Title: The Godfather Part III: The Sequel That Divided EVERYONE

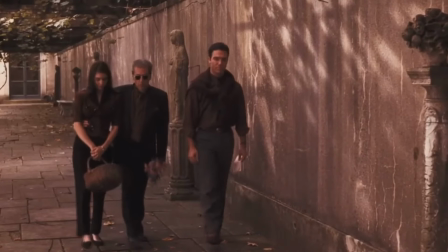989s
But The Godfather 3 for me manages to still be great because it's different and doesn't need to stand up to the first two in the same way.
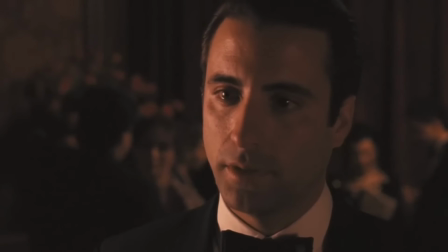996s
But I guess the acting is one element that has to be as good, and Sofia Coppola just doesn't cut it.
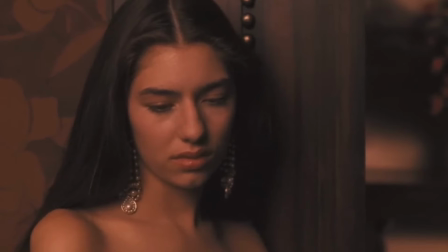1002s
I feel bad for her because as we know, she only did the film as a favour.
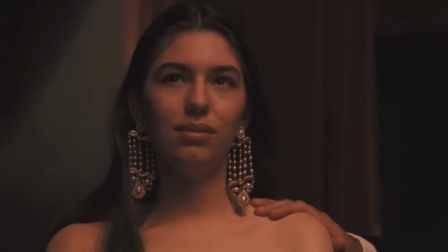1005s
It does seem to be that a lot of fans focus on her, when really they were probably only looking for someone to blame because they just didn't think a Godfather Part 3 was needed,
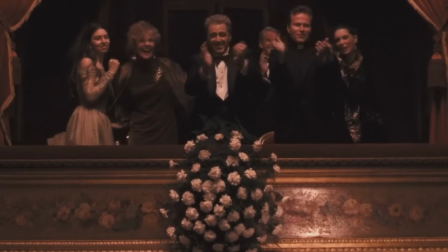1014s
and anything about it being not as good as the first two was going to be singled out.
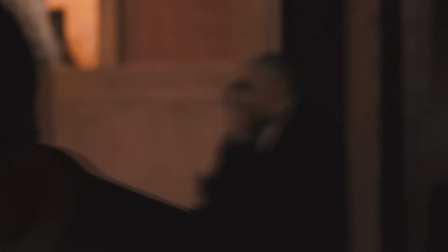1018s
I do like what she represents though, which is one of the only things in Michael's life that is pure, and I think she has the effect she needs to,
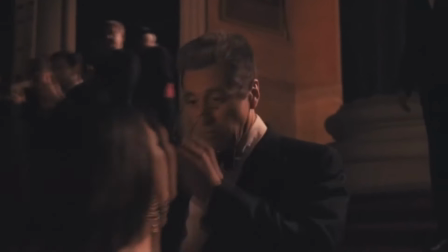1026s
at a minimal level, largely due to Pacino and the other actors reacting to her in the right way.
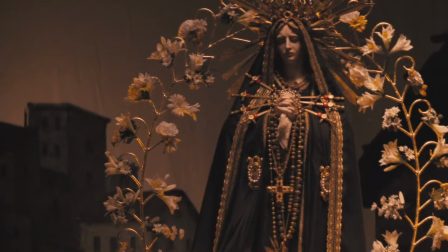1031s
One of the scenes in The Godfather 3 that does stand up to the grand and epic set pieces of the first two
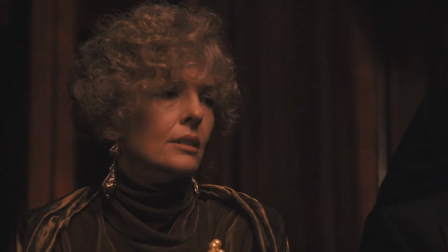1036s
movies is the culmination in which Michael and the family go to watch Anthony perform on stage.
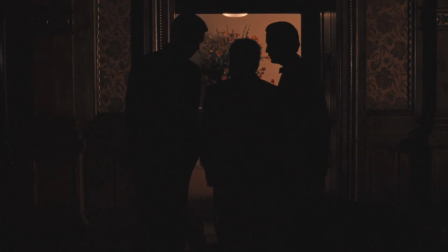1042s
Michael is incredibly proud of his son and experiences joy watching him, but meanwhile someone is planning to attempt to assassinate him elsewhere in the building.
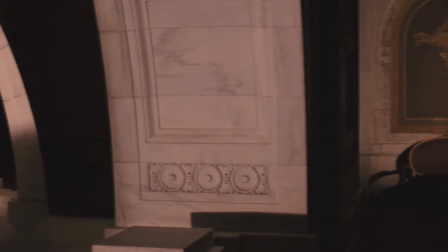1050s
For me, this represents the fact that Michael can never escape the gangster life. It's looming over him, stalking him, constantly refusing to let him go.
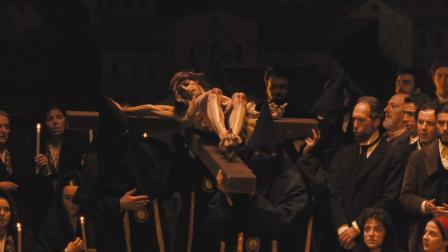1058s
Michael thinks he's having a night of happiness and can finally come out of the other side and enjoy the success of his children, but someone's trying to kill him at the same time.
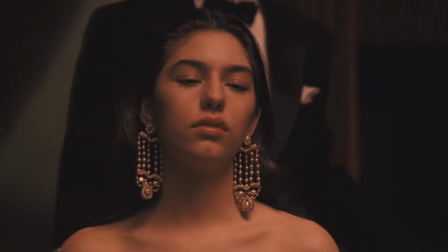1066s
I love how Coppola cuts between the wholesome family scene and the grim reality of Michael's past.
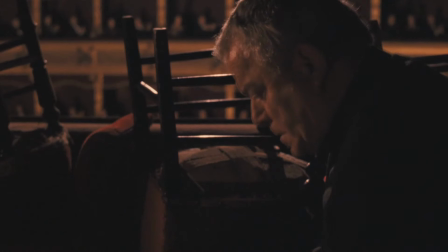1072s
The show that they are watching is epic, grand and operatic,
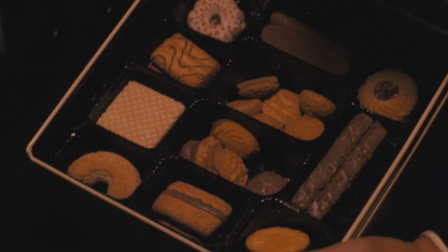1077s
spectacular, and neither Anthony nor Michael and his family or anyone involved in the show realise that this is not just a regular play.
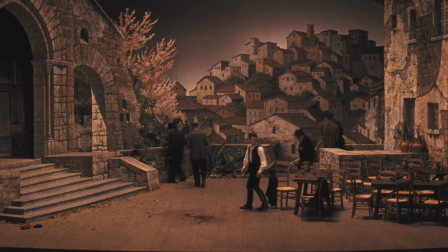1084s
For us watching, it now represents Michael's reckoning.
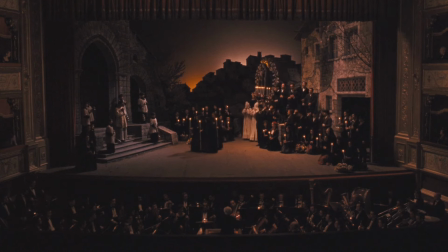1088s
The scene is perfectly edited, fantastic camera angles, striking imagery, and you really feel a sense of stress and dread and worry for Michael.
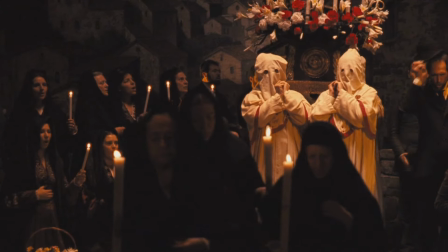1096s
There's just an epic tension to this, and of course the overall culmination of the film that follows is devastating.
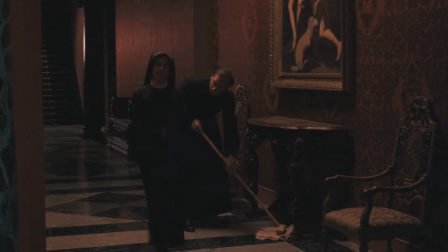1103s
If you haven't seen The Godfather Part 3, I would end the video here because I really don't want to spoil the ending for you.
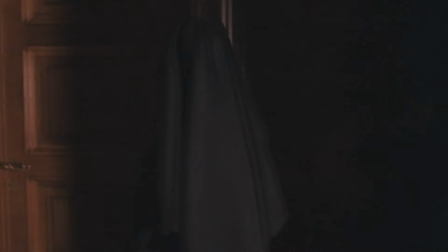1108s
But it's an ending I just have to talk about, it's so important.
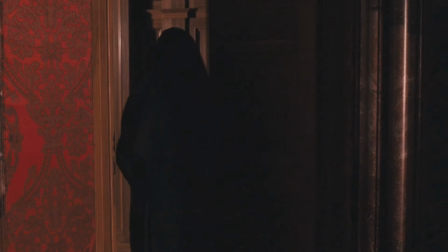1112s
So there are of course two endings to The Godfather Part 3 now that the 2020 cut of the film exists.
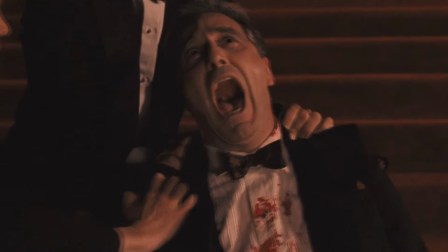1118s
The endings aren't incredibly different, I mean they both follow the accidental murder of Michael's daughter and his heartbreaking reaction,
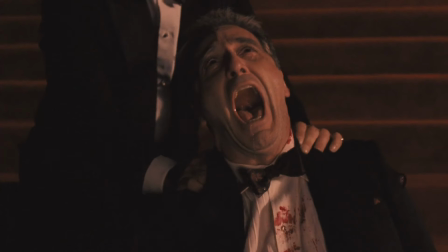1125s
and then they flash forward to Michael as an old man. In the original ending, Michael passes away alone.
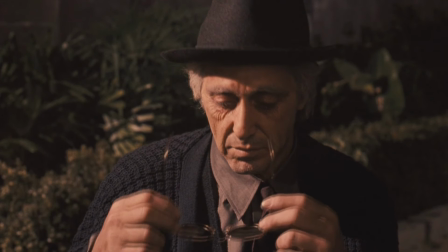1131s
But in the recut, he survives, doomed to live a long life with all the pain and regret on his shoulders.
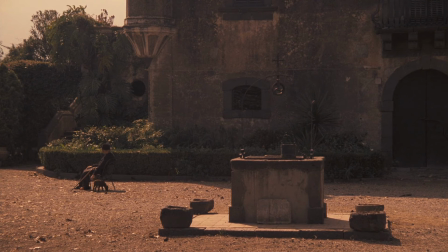1137s
For me, the original ending is a blessed release for Michael, but the recut is simply savage. Coppola does not give Michael a way out, he condemns him to continually replay his actions over and over in his mind.
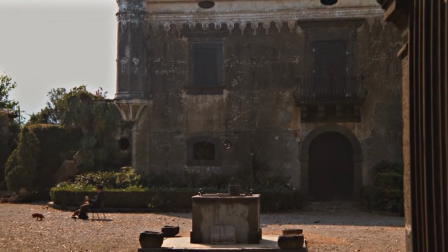1150s
The new ending is incredibly uncompromising. Michael doesn't reach his desired destination of forgiveness.
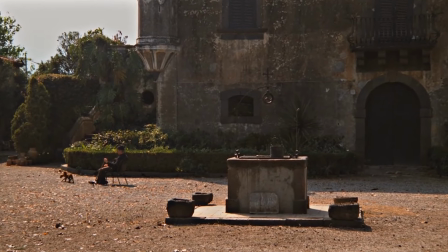1156s
He's now alone, he's lost everything, he's intensely lonely, with no one to turn to, and he is a shell of a man left to rot.
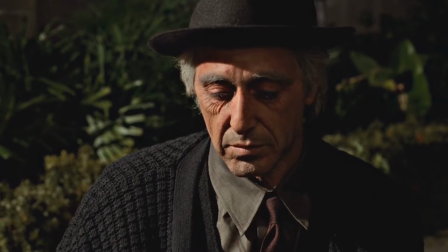1164s
It's heartbreaking stuff because we as an audience know that, despite everything, Michael at his heart is not a bad person.
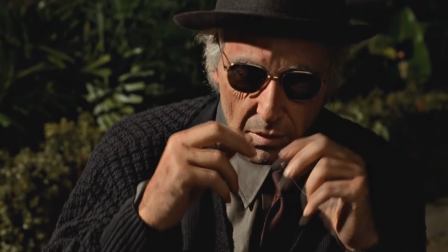1171s
But his decisions have been bad, they've caused many deaths. Fredo, Apollonia, and now Mary, who was the final straw.
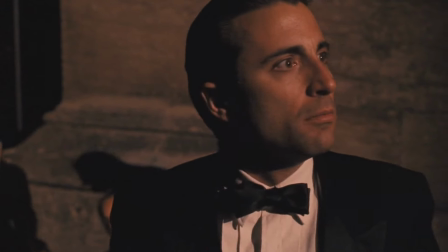1180s
Young, kind, innocent, the best of Michael. When she died, so did what was left of Michael's heart and soul.
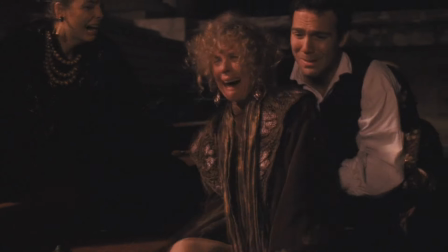1187s
And while it is never said, I believe the exile we see Michael in at the end is self-imposed.
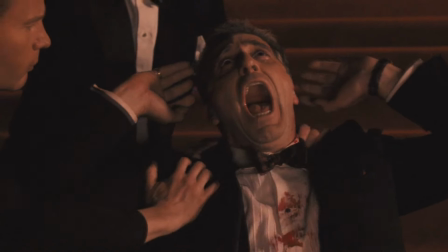1193s
He knows he has crossed the line and is now no longer deserving of redemption.
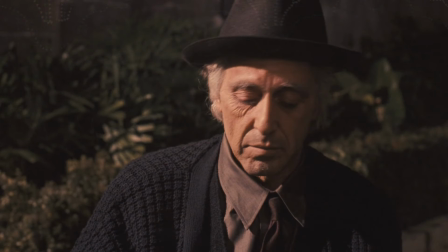1198s
This scene is a devastating example of how simple images and gestures can be incredibly powerful.
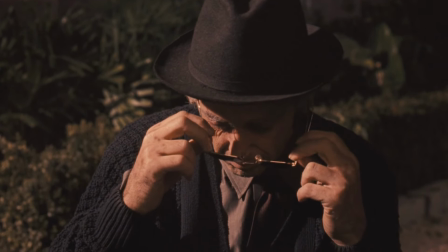1204s
The culmination of everything we've seen in three epic films comes down to a broken man simply sat there alone,
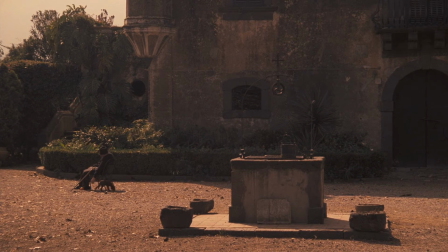1211s
and the impact of that hits you like a ton of bricks. What do you guys think of The Godfather Part 3?
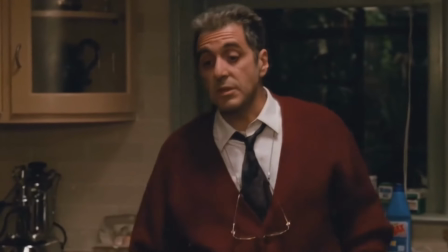1217s
Do you agree it's underrated, or are you someone who dislikes the film to this day?
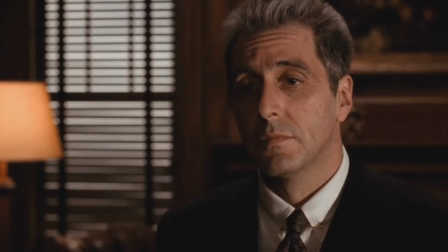1221s
Please let me know in the comments below, and please consider subscribing if you enjoy analysis and retrospectives on classic and cult films,
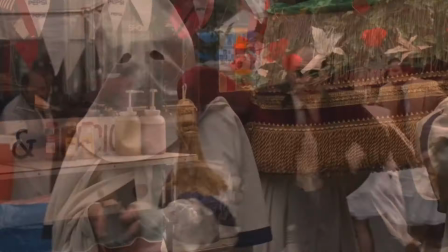1228s
and I will see you guys in the next video.